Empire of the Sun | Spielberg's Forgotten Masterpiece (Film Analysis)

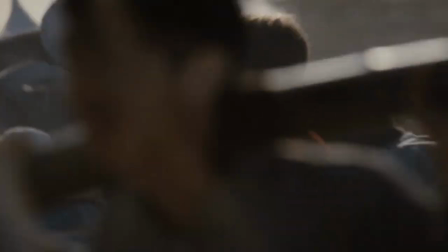When Jim and Basie arrive at the permanent internment camp, the first thing Jim does is run to the Japanese planes.
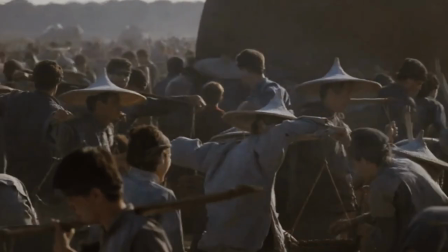Even after all he's endured, his romantic feelings about aviation have been preserved.
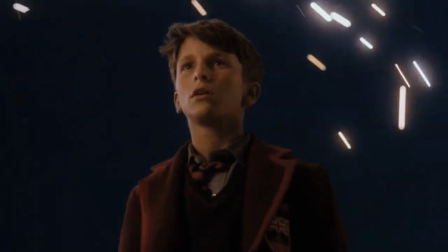It's a stunning scene with the sparks dancing behind him, and it's really the last gasp of Jim's childhood wonder that will soon be sent to the gallows by Basie's pragmatism.
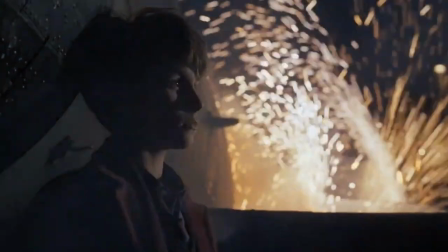And his salute to the Japanese pilots is another reminder of how much he values bravery during this time.
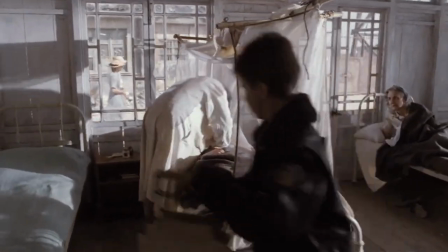When the story picks up a couple of years later, another ideal has entered the picture who tries to counterbalance the influence of Bayesian, and this would be Dr. Rawlings.
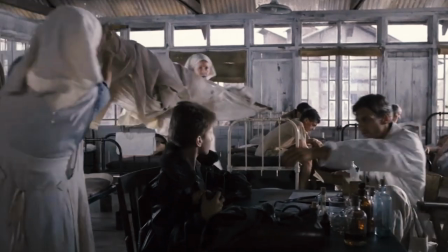Now, Dr. Rawlings acknowledges the benefits of knowing Bayesian.
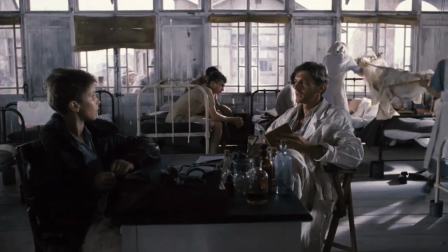He's a survivor and his tips are important, but Dr. Rawlings doesn't want Jim to forget the other side of life.
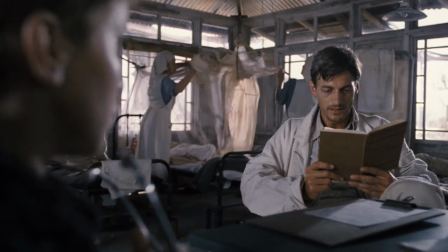He tries to continue Jim's education, and in one of my favorite moments, he asks Jim to recite a poem.
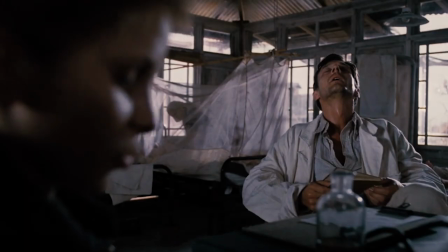Today we'll die tomorrow, time stoopes to no
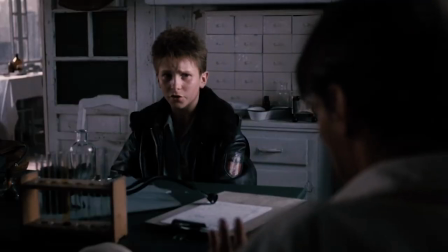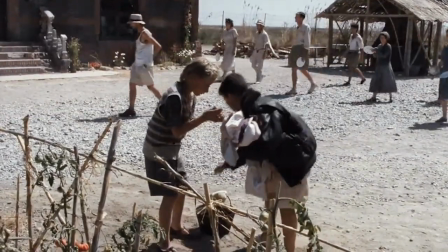By this point, Jim has lost interest in things that don't have any intrinsic value. If something cannot help him survive, then who cares?
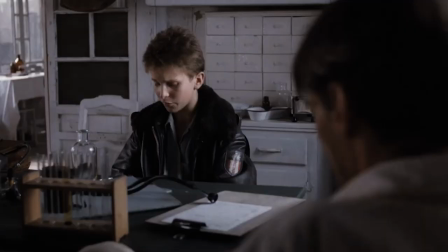This is why he's unable to read the poem with the delicacy and soul that it deserves. Another counterbalance to Basie is Mr. and Mrs. Victor.
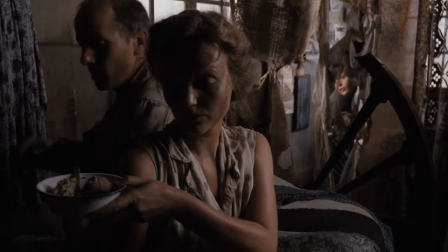Jim wants to room next to Basie in the American barracks, but he's stuck rooming next to the victors.
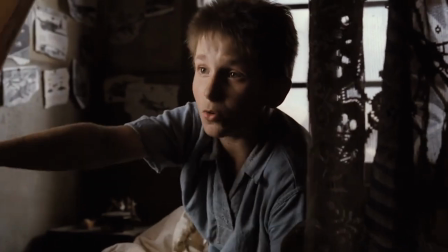The victors are reluctant parental figures for Jim. He annoys them, but they recognize that he's just a kid who's being broken down by his environment.
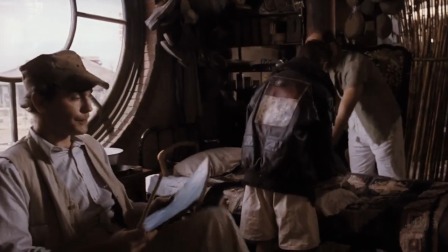Basie and the Americans are less concerned with what's happening to their little soldier. They see him as an asset that pays dividends.
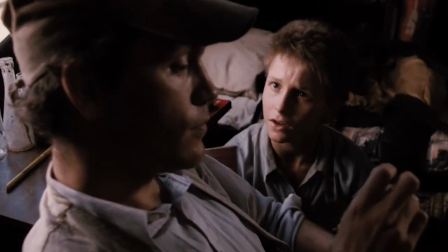Nothing more, nothing less. When Jim tells Basie that he should take him out of the camp because they're friends, the look on Basie's face says it all.
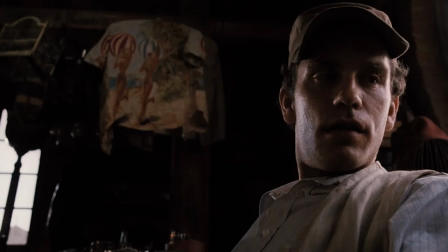There are no friends here. All relationships are transactional.
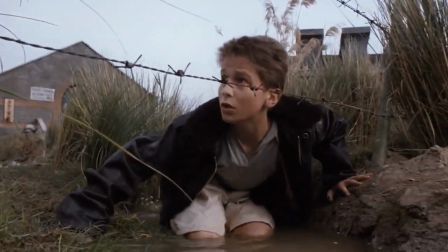Jim is able to win access to the American barracks by crawling outside of the prison fence and setting up traps,
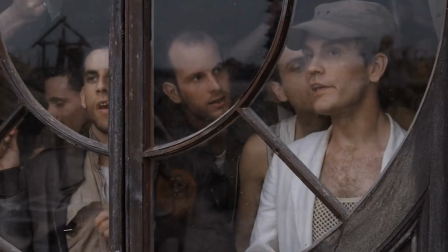and as he's venturing out there, the Americans are petting on whether he'll be blown up by a mine or get caught,
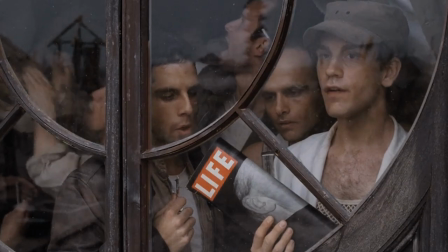so these men aren't exactly overly concerned with his well-being, obviously.
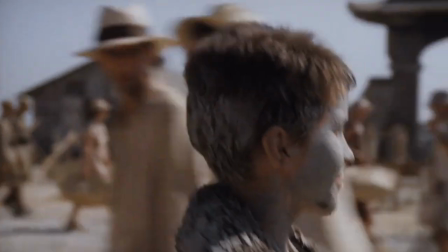When Jim makes it out alive, he's covered in dirt, symbolizing the transformation his soul is going through.
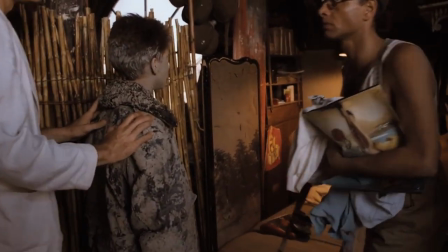The battle between Basie's way of life and the way of light taught by Jim's British ideals is waged until the very end, and we get to see the benefits of each.
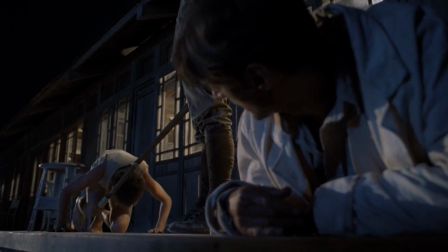Dr. Rawlings is saved by what Jim has learned from Basie, but when Basie is put in the hospital later in the film,
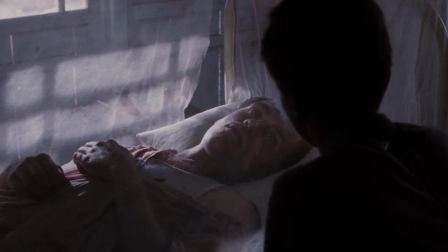he and Jim interact with a literal and metaphorical barrier between them.
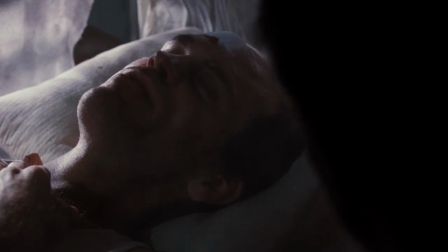Their pragmatic way of life keeps their bodies alive, but it inhibits their ability to connect with others and transcend the cold-hearted nature of war.
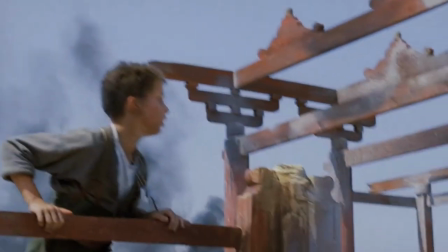Now, maybe my favorite moment in the film occurs at the peak of this battle.
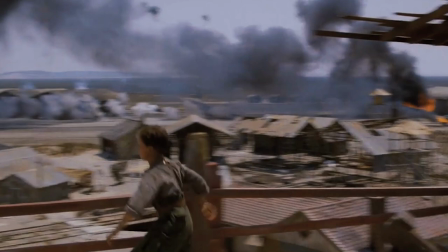American P-51s attack the Japanese airstrip and Jim celebrates the skill of the American pilots and the power of their planes.
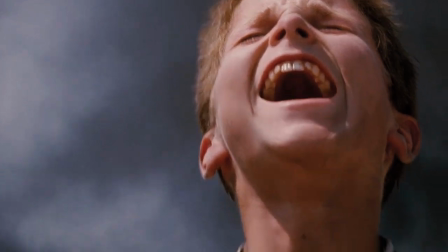It's a bizarre sight, a child celebrating as destruction ensues around him.
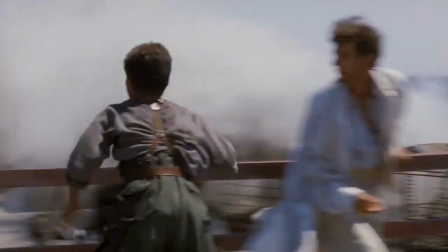But when Dr. Rawlings comes to protect him, we see that Jim is only celebrating to mask the pain of what's happened to him.
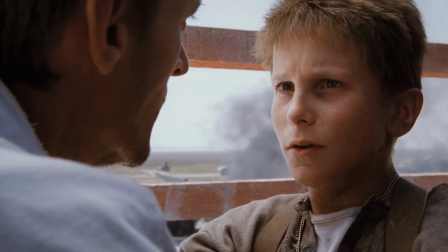He tells Dr. Rawlings and its incredible acting from Christian Bale that I can't remember what my parents look like.
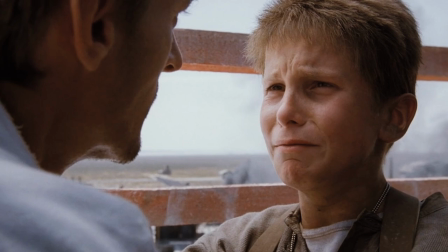It's a devastating statement, and Dr. Rawlings doesn't know what to say. I mean, there really isn't anything to say.
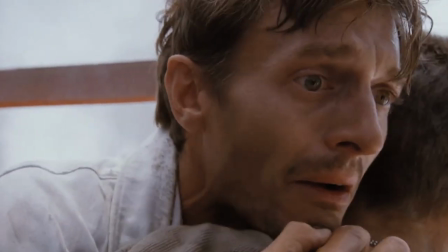So it just gives Jim a hug.
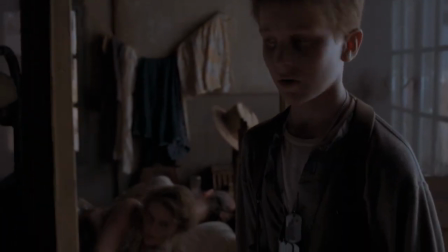And after the scene concludes, Jim returns to his old bed next to Mr. and Mrs. Victor, clearly desperate to be reminded of his former life.
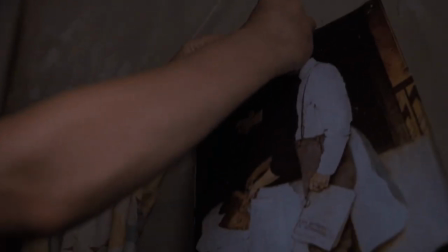And Mrs. Victor understands the motivation behind his return and helps him unpack. The final half hour of the film is extremely unique.
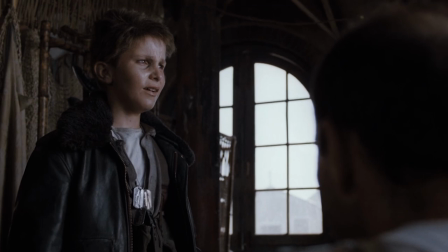Basie escapes the camp without Jim, cementing his transient father-figure status, and everyone else is forced to evacuate.
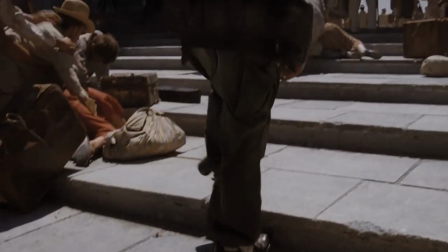The march through the country is very Apocalypse Now-esque. It feels like a dream, especially when they enter a stadium full of abandoned luxury furniture.
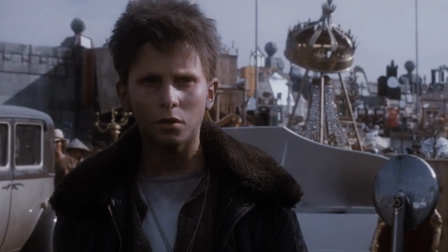It's Jim's former reality and current reality meeting in some sort of limbo.
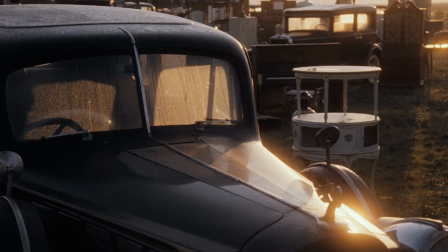It's at the stadium that two major events happen that I think condense the film's message.
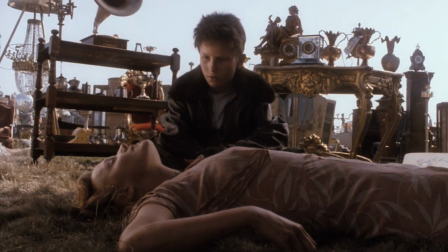The first event is the death of Mrs. Victor, the last person treating Jim like the boy he was.